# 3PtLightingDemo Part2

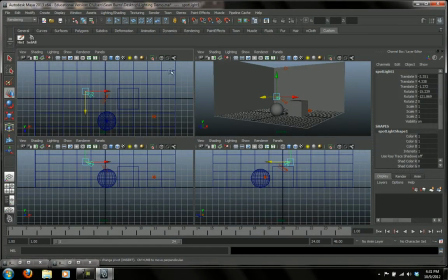4:07 I'm going to go to Foreview over here, and this is my perspective view that I'm working on, and I'm going to choose one of my orthographics, just this one over here, and I'm going to go to Panel, and with the spotlight selected, I'm going to choose Look Through Selected.
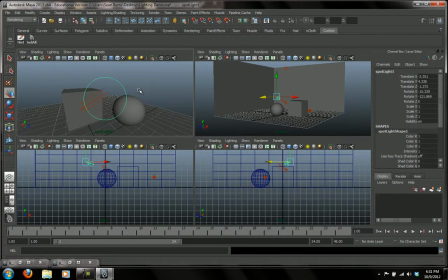4:23 Now what this does is gives me a view that lets me look through the spotlight, so I can very accurately position where I want that spotlight to go.
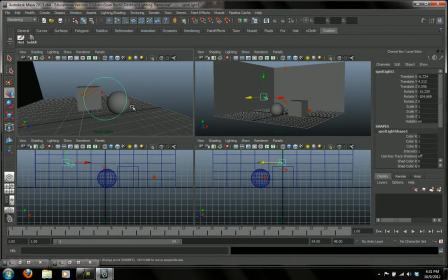4:38 You notice that this is the circle, so this is the that is what is affecting. So I'm going to just go into here, and I'm going to, hold on, let's just get in a little closer.
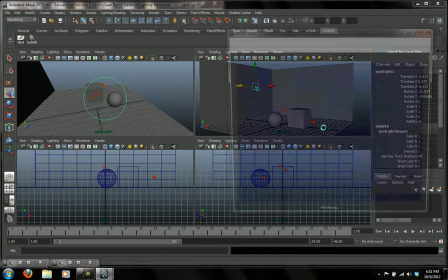4:50 Let's do a render, and I'm going to show you what that does.
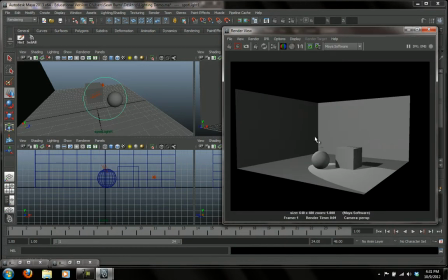4:53 So you can see that this is casting a spot like in a theater across these objects here.
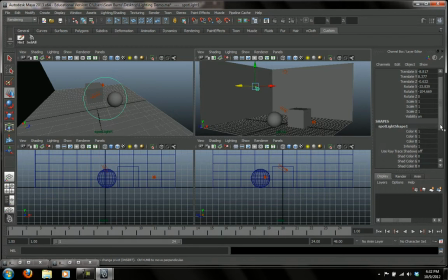5:02 One other thing I can do is I can also control, if I go down here into the light shape, I have what's the cone angle, and I can adjust by just either middle mouse dragging or putting a number value in here.
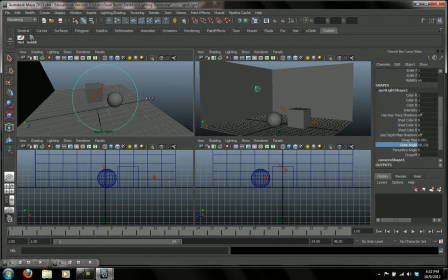5:17 I can make that cone angle, or just sort of widen out the view of the light. Here now I'm behind the wall there, so I have to come in a little closer there. Oops.
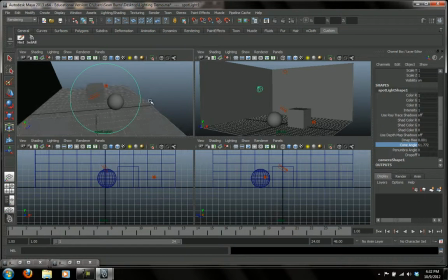5:32 And let's just track it around like that. And let's click into the view I want to render.
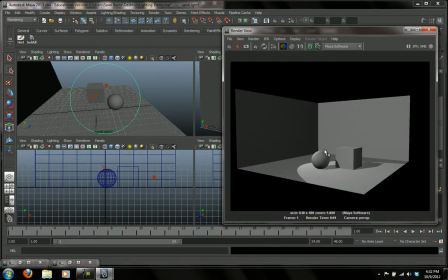5:41 And that's rendering it right there. And see what it's doing is it's putting just a rim light up here, just along here, and it gives it just your object some definition and some depth. I'm not really liking what's going on here on the floor.
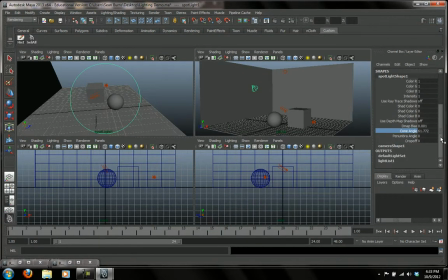5:58 Before I get rid of that, I just want to show you one other trick that you can do, is that you have this penumbra angle, and what that does is that kind of softens the edge either direction of your spotlight.
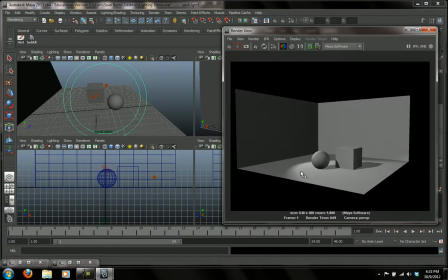6:09 So if I were to go change that and do a render here, you can see how that softens the edge of the light there.
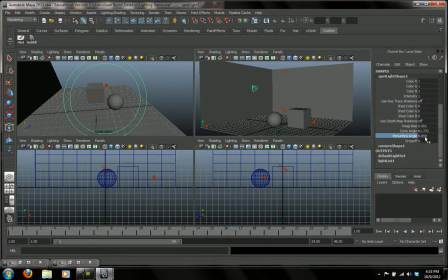6:18 But I'm not really going to use that all that much. I'm going to bring that back to 0, and I'm going to go into my relationship editor here,
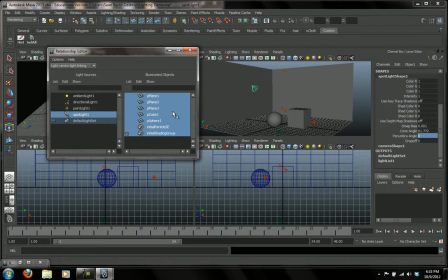6:30 and I'm going to choose my spotlight, and I'm going to have it not affect that bottom floor plane.
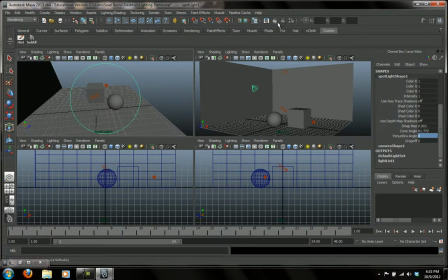6:39 I just don't really want that to affect it too much. You could if you wanted that effect like you're on stage or something. Oops, and that is the rendered this view here. I'm going to go click into that, and let's render that view here.
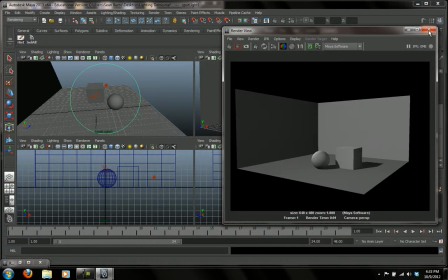6:54 Now you can see, I'll get in a little closer, but you can see some definition, some rim light, and it really helps giving your object some depth and some definition.
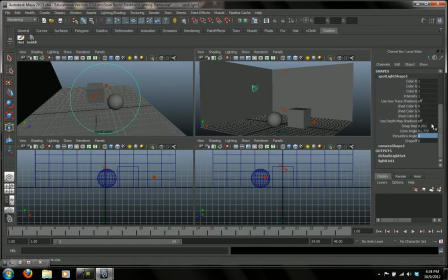7:05 What I also like to do with the spotlight and the rim light is I like to up the intensity a little bit, especially if I'm not having it affect the floor there, and just have it do something like that.
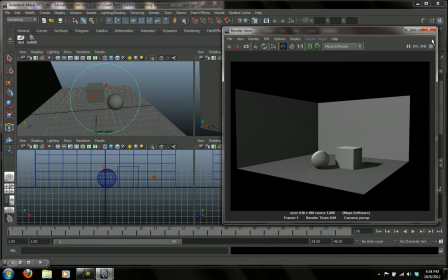7:21 So it looks like there is some light coming from an unseen source. So let's go into this view now.
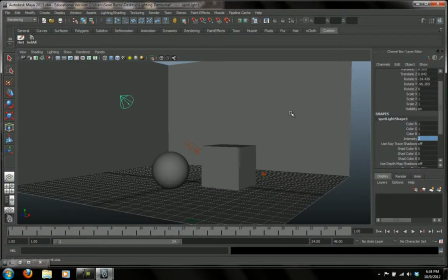7:28 I'm liking the position. I'm going to go in a little closer, and oops, I have a crazy mouse here.
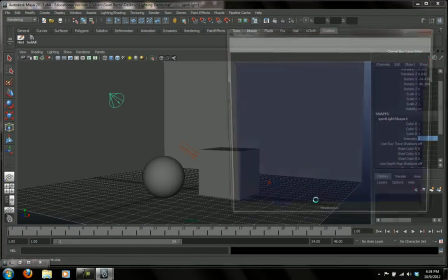7:36 I got to get a new mouse eventually one of these days. And let's do a view, and you can see what that's looking like.
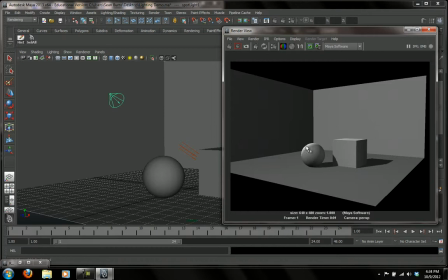7:42 So what I'm doing is I have a nice shadow coming off of this side. I have a nice little rim light here, and I can adjust that a little more as I go. And I have a fill light that's coming in, and this is just not plain black shadows. It's just giving it a little bit of definition there. That is basically 3-point lighting.
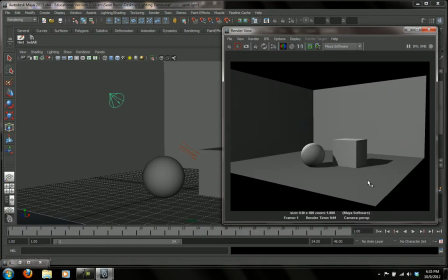8:01 Of course, you can take it a little bit further. You don't have to stick with 3 lights, or you don't even have to stick. You can have less than 3 lights if you want, but this is a really good sort of starting ground.